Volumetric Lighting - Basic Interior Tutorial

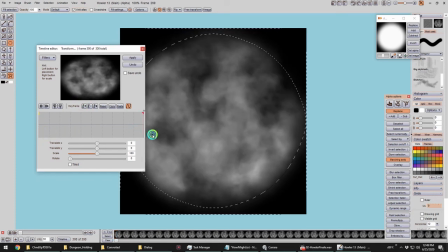And at the end here, we'll just give it about that much and set another keyframe and apply that.
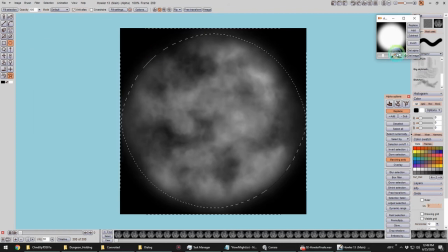Very good. Okay, so we could do more with this.
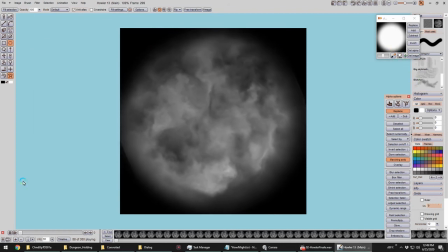We could
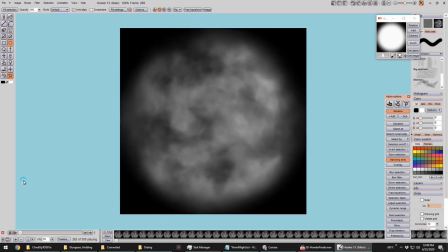animate the contrast, brightness, we could change the color, we could do all kinds of different things.
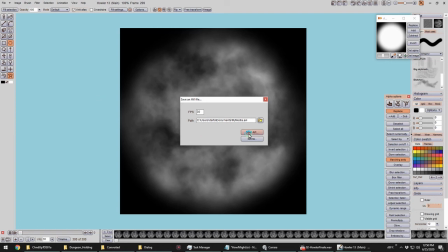But let's just export this out as an AVI and add it to our light.
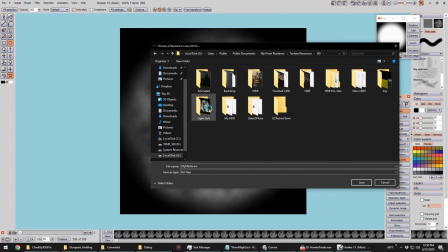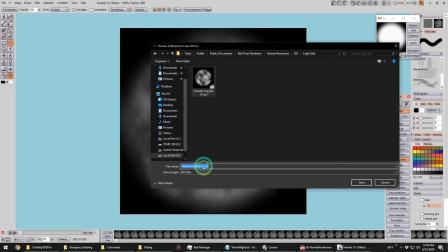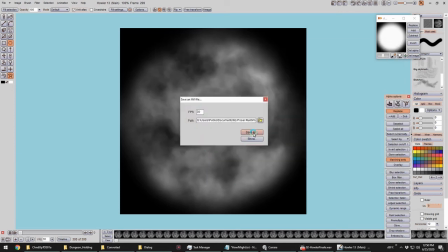We can also opt for an image sequence if we prefer that.
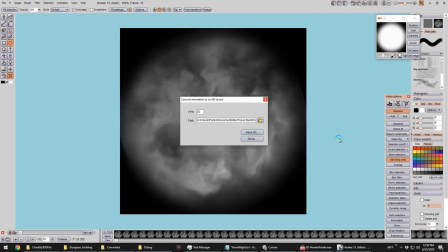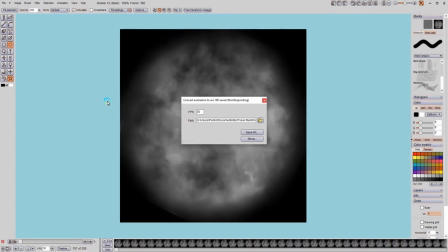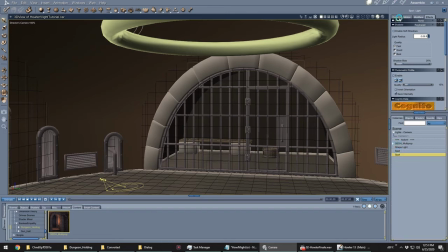Okay, and now back in Carrara, we simply add this map to our FX light.
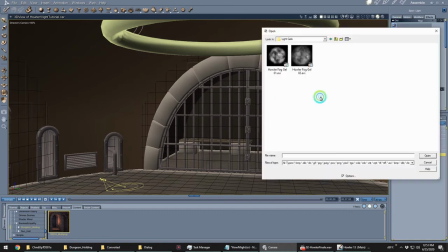I'm going to add it to the main spotlight as well.
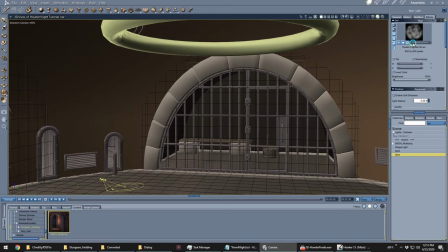When we add an AVI or image sequence to the light gel, it automatically plays through frame for frame. So we don't need to do anything more at this point to make that happen. Let's do a test render.
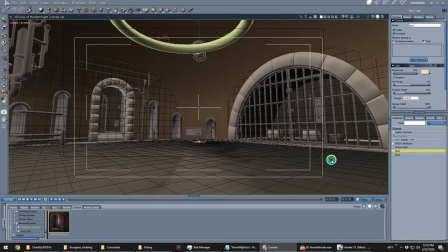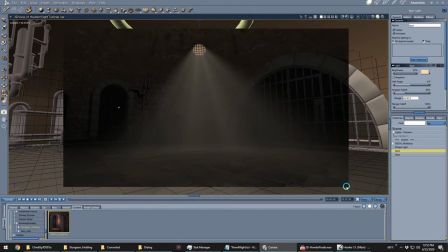Yep, see? Much better. This interior is circular and is centered in our scene.
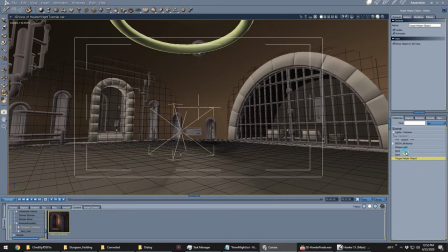So to make a second set of lights, I'll insert a target helper object and parent these lights to it.
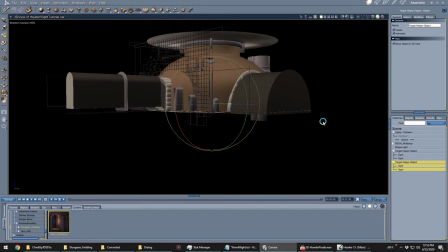Now I duplicate that, and in this case, rotate the thing 90 degrees, and I'm aligned with the next light in the ceiling.
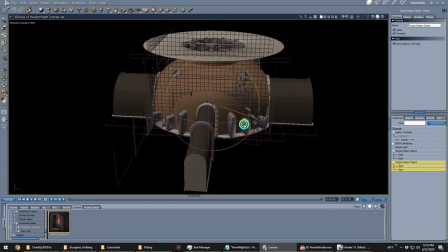I like to edit at least the effects light to make it a bit unique from the other.
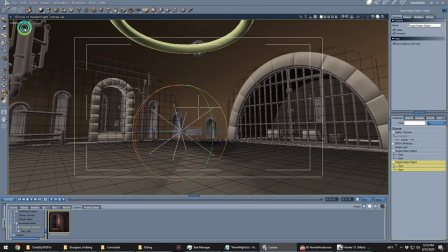And let's look through our render camera here.
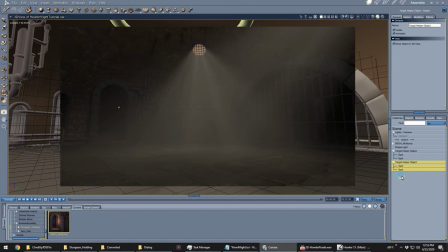Since this seems to be a hero light, I'm going to make this one a bit more bright and colorful, but only a little.
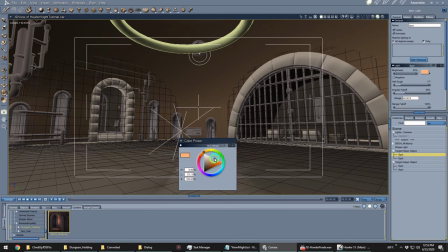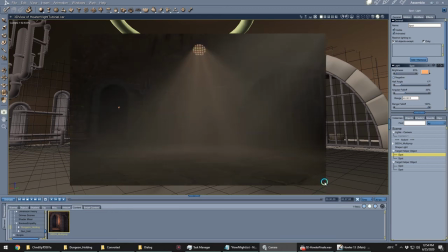It's looking pretty good. Further tweaking can really enhance a scene like this.
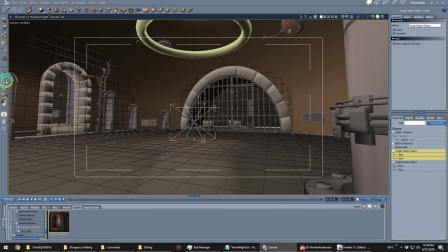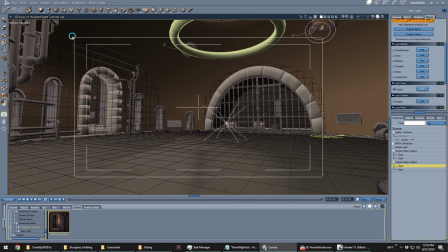When I have glowing shaders in my scene, I like to turn on the aura for that model.
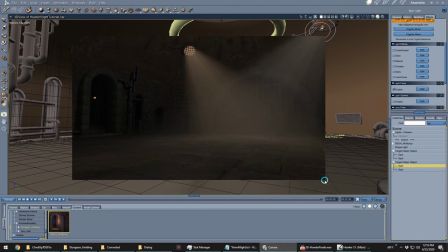The glow of an aura really helps to set things up for more convincing light emission within the scene.
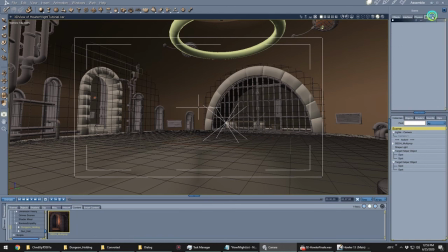Now, I know many artists dislike using this effect, so use it if you like, or simply leave this step out. But I do like how it helps to fill a portion of the surrounding area with the color of the emitted light.
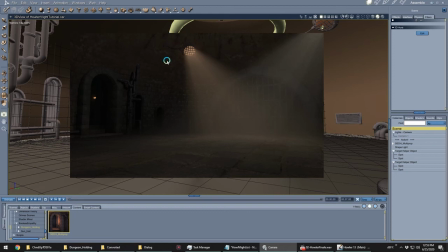Okay.
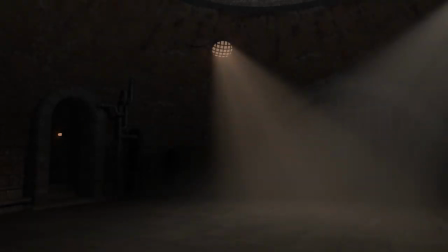Here's the end result of this quick demonstration tutorial. I hope I've inspired you to dig in and have a play with this stuff. It's a lot of fun and it looks great, in my opinion. Thanks for joining me.
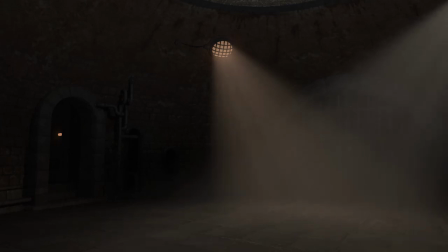Keep an eye on my website at dartanbeck.com, where I'll be adding articles to further assist with these sorts of things.
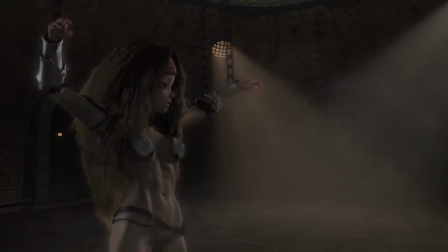Future tutorials will include rendering the main content for a scene like this,
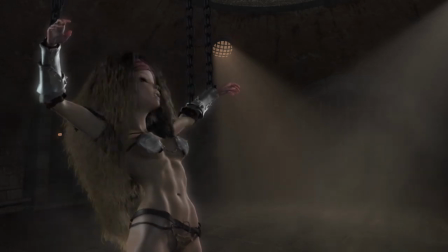keeping it all organized, blending them together within Howler as well as Infusion.
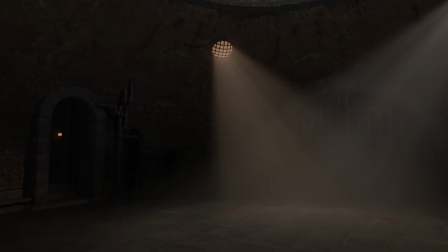So stay tuned and happy rendering.